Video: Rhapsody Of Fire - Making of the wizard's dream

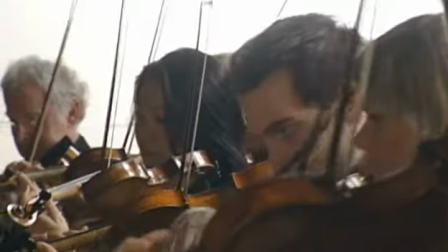[4:21]
It was shot on location in Prague with a large castle.
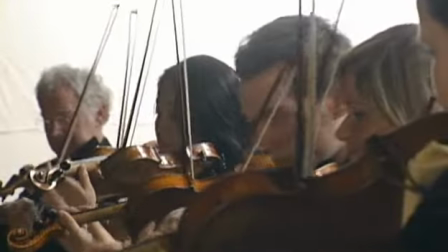[4:24]
This one, I guess it's not telling the story so much, it's really just showing how the music has been performed and the emotion behind the music. We're shooting with the latest cameras, which are high def, which is, for those who don't know, that's high definition.
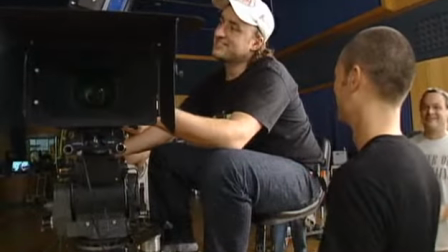[4:39]
Similar to the state-of-the-art cameras they use in such projects as Star Wars.
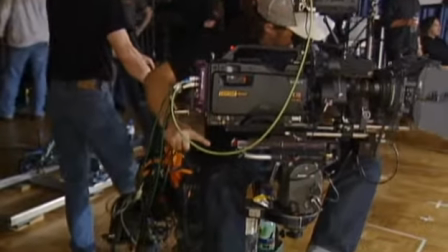[4:45]
We could technically blow this up onto a large cinema screen and it would look just as good as 35mm, sometimes better. It's such a big undertaking to film an orchestra, and my original idea was to stick the orchestra on a mountaintop,
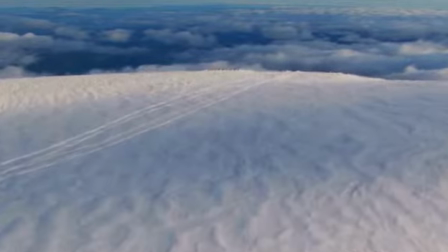[4:56]
but helicoptering in 50 people with their instruments onto one of the Austrian Alps wouldn't work,
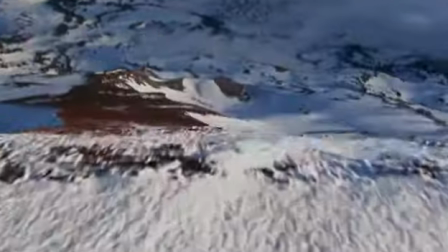[5:02]
so instead we shot some footage separately on the Austrian Alps, and decided to, you know, film the whole thing in this concert hall.
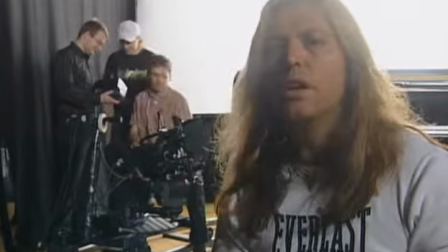[5:09]
This is a Felix camera dolly. It's precision designed by German engineering to give the perfectly smooth sort of motion.
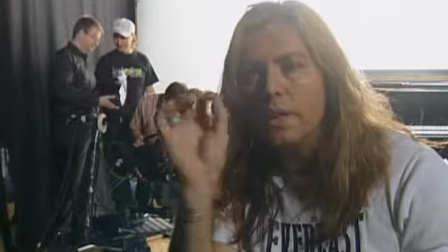[5:16]
It's very good for motion picture film because it's very, very steady. The slightest bump in this will show on the camera, so it has to be perfect.
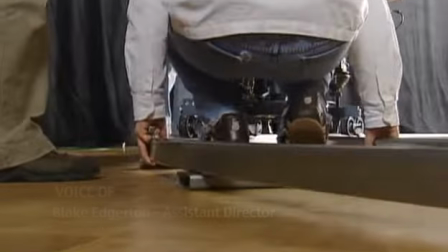[5:24]
The approach to the clip is much in a way that you would approach a large budget film with a grand epic scale and
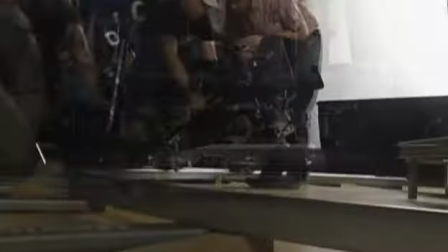[5:34]
sweeping themes of fantasy, and everything's sort of bigger and larger.
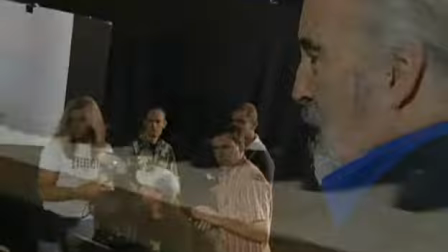[5:41]
That's really good. Wonderful. With this type of song, I think it's important to see all the instruments being played and their performances,
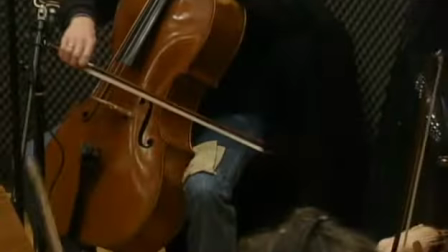[5:49]
rather than fool people with you know special effects and trickery.
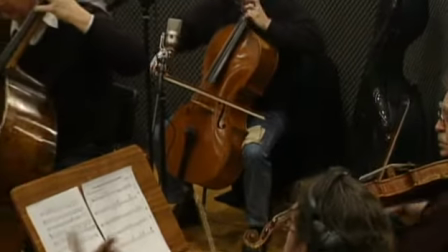[5:54]
We decided to really show the real music as it's being performed.
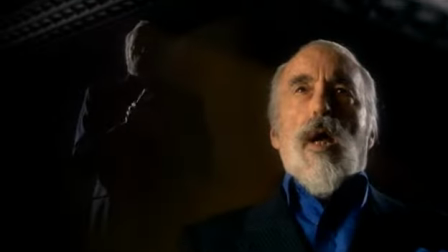[5:57]
The first part of the song, you know, when we've got the verses and all that, I wanted to sort of shoot in this angle,
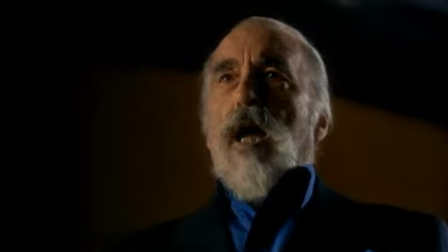[6:04]
but the low angle, so we're sort of shooting up a little bit and trying to get as much of this in as possible,
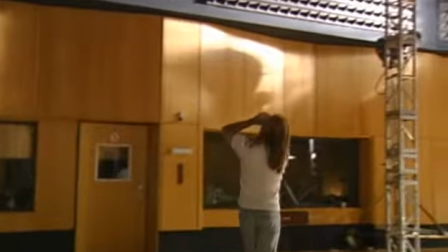[6:09]
because it's just kind of interesting. It'd be nice to actually, you know, if we do the low angle sort of dolly shots around here, it'll be like a semicircle.
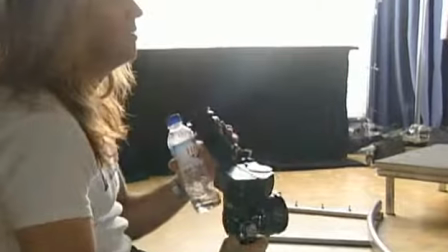[6:16]
We see a lot of this. Maybe we put them up on a little podium, perhaps.
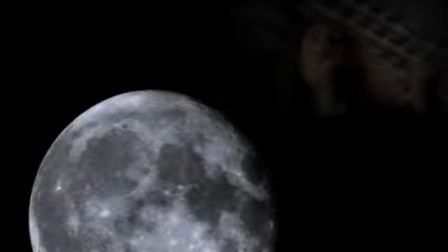[6:21]
I was thinking, because it might help the higher they are, closer they are to that, the better.
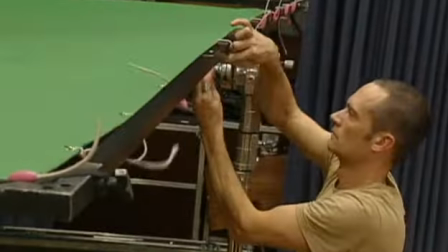[6:26]
So the rest of the time, somewhere else, we can set up a blue screen,
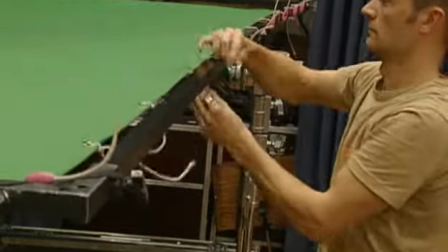[6:31]
which will be a little bit of extra lighting, and then we just turn that off, and when we move across there,
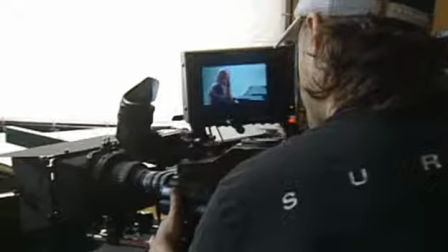[6:36]
we can do blue screen elements as well, in between takes or whatever's happening.
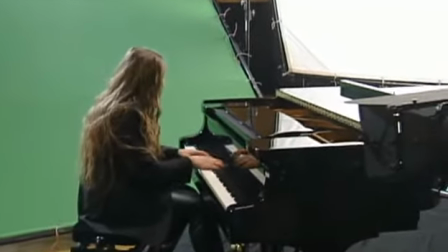[6:39]
We'll move the camera from one place to another place over there, stick it on the tripod, and immediately start there, our blue screen elements of the same things.
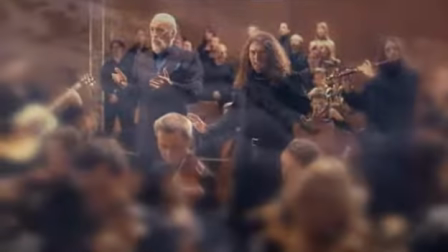[6:47]
Mm-hmm. And then all the chorus will be shot from the back there, showing this way.
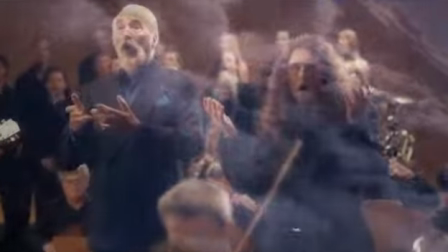[6:51]
And what I want to do is put the band, so we have, like, you know, a lot of the orchestra at the back,
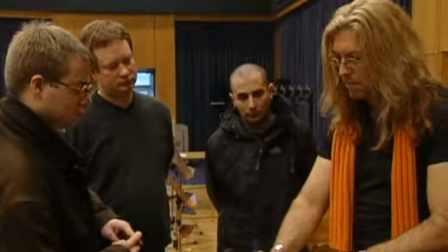[6:58]
maybe the choir, it's the orchestra, the band in the middle, and then more of the orchestra here.
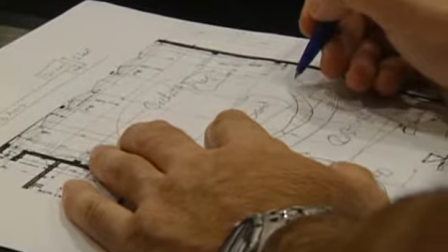[7:07]
So you've got, like, orchestra. You're filming from here? Yes. So we shoot through the orchestra to see the band.
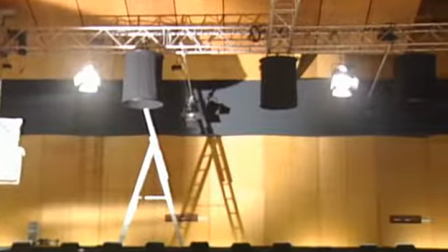[7:13]
I love backlight. For me, backlight is everything. Mm-hmm. And sidelight is everything.
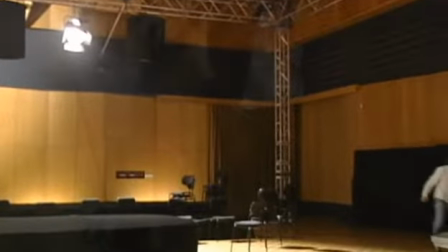[7:18]
So I hate harsh, you know, foreground light, soft keys, strong backlight, and it's always interesting.
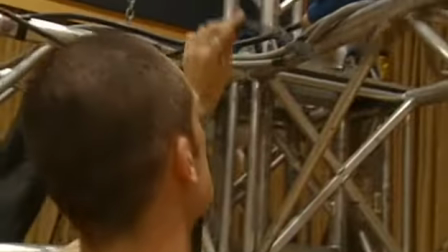[7:25]
Yeah. You know, I don't like soft, flat, overlit.
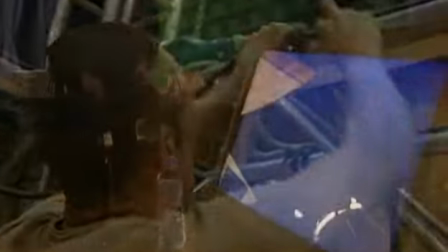[7:30]
Yeah, yeah. I like, you know, bright and dark spots. Yeah, perfect. Possible.
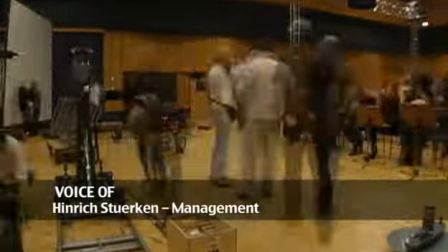[7:35]
We will shoot this video with a full production team here, I think, with 35 people.
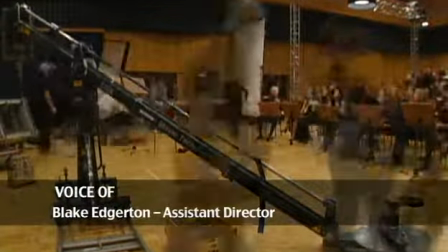[7:42]
We'll have dolly tracks, we'll be having a crane.
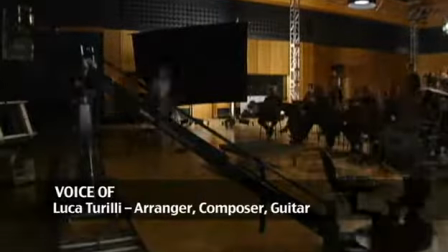[7:45]
For the first time, we really perform in the middle, you know, of an orchestra.
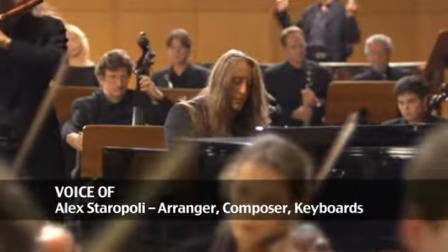[7:51]
I get the feeling we're playing something live, you know. This is, I think, is going to be captured in the film,
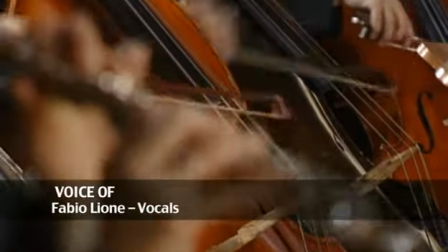[7:58]
you know, in the clip. To do a video clip and to sing and to have orchestra behind, oh, it's something magical, something,
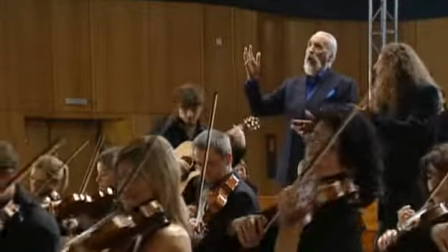[8:06]
one incredible sensation, really. I never had in my life, and I really wanted to have in the future again.
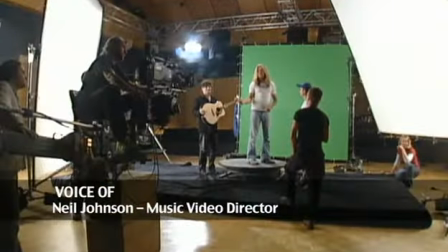[8:13]
Working with Rhapsody is really an honor. I've been very good friends with them for many years. They have a very strong vision about what they're doing.
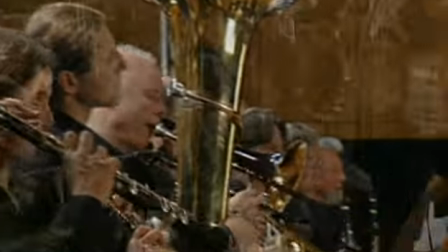[8:19]
The whole saga is an amazing picture. And all I'm doing is trying to fill in, you know, some of the areas visually.